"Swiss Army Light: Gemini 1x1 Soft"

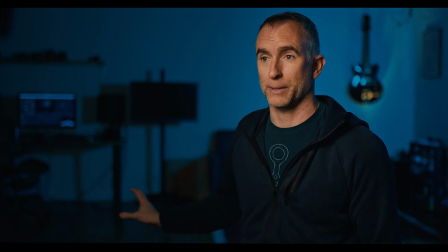And I'm sort of becoming a silhouette, or my back is becoming a silhouette against the much more lit, much brighter background. This is probably a little more poppy. This is almost a music video look.
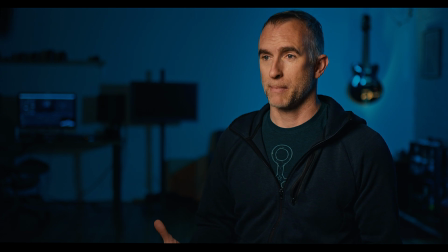But regardless, it still looks great, looks very cinematic. You have good level, you have good separation, and it's basically a more extreme cinematic look if you want to take things in that direction, all with the same 2 lights.
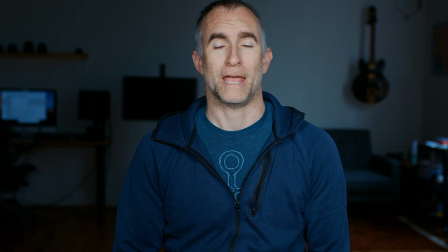So for our final setup, we have what I would call a foolproof Skype, Zoom, teleconferencing setup.
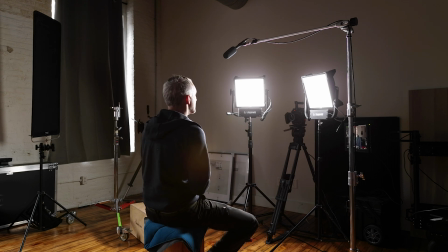I basically have one Gemini soft, 1x1, either side of the camera with no modifier on it, dimmed all the way down to 10%.
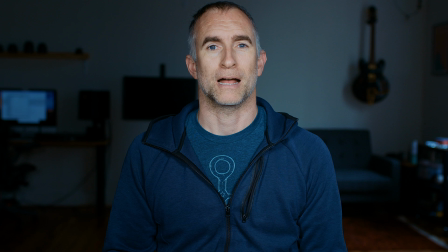It's giving me very even, very beautiful lighting that's really not that hard to achieve.
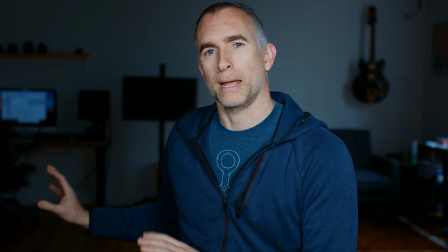I'm much brighter than my background, so I'm separated from it.
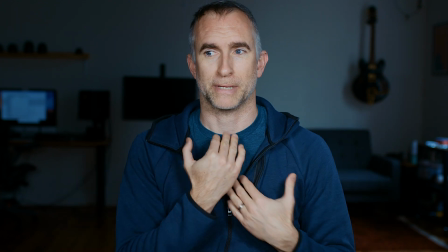The lights are a little bit higher than my head, so I'm getting that under chin shadow or something close to it.
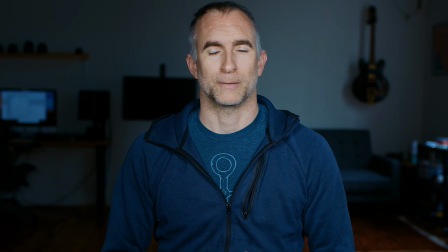And I have a lot of light in my eyes, so I'm looking bright and interesting and photogenic.
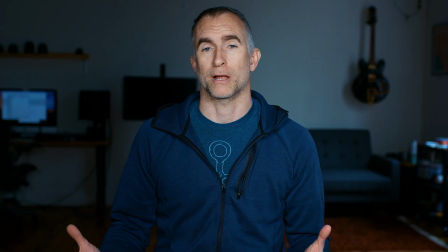The further away I get from the camera, you're going to see that effect drop off.
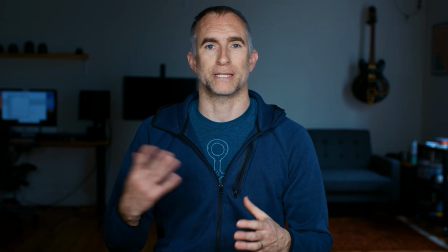But most people, if they're putting their camera and their lights on a desk in front of a computer, they're going to get a really nice, punchy,
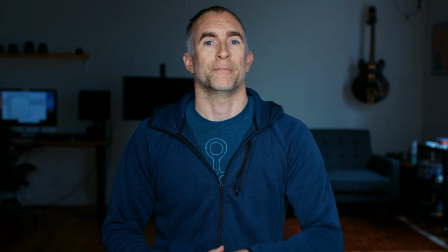bright light that's going to separate them, that's going to make them look their best selves.
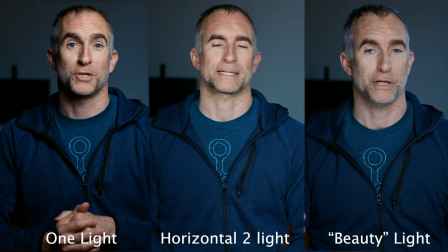So that's our look at multiple lighting setups you can do with 2 1x1 LED panels.
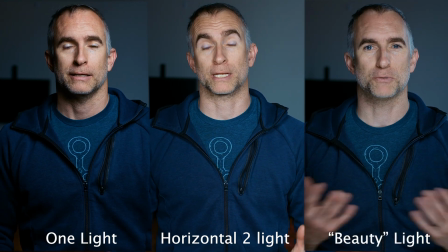Incredibly versatile, incredibly quick to diffuse and undiffuse, quick to move around, battery powered, so there's no cables over the ground to trip over. If I was going somewhere where I wasn't sure what the power situation was, what the locations were, what the talent was, what the shots were, I would definitely take 2 of these 1x1s, knowing that I can diffuse them in multiple ways and that they are applicable to almost any lighting situation. They really are the Swiss Army knife of the lighting world. Thank you very much for watching. Check out the description for links, and I will see you next time.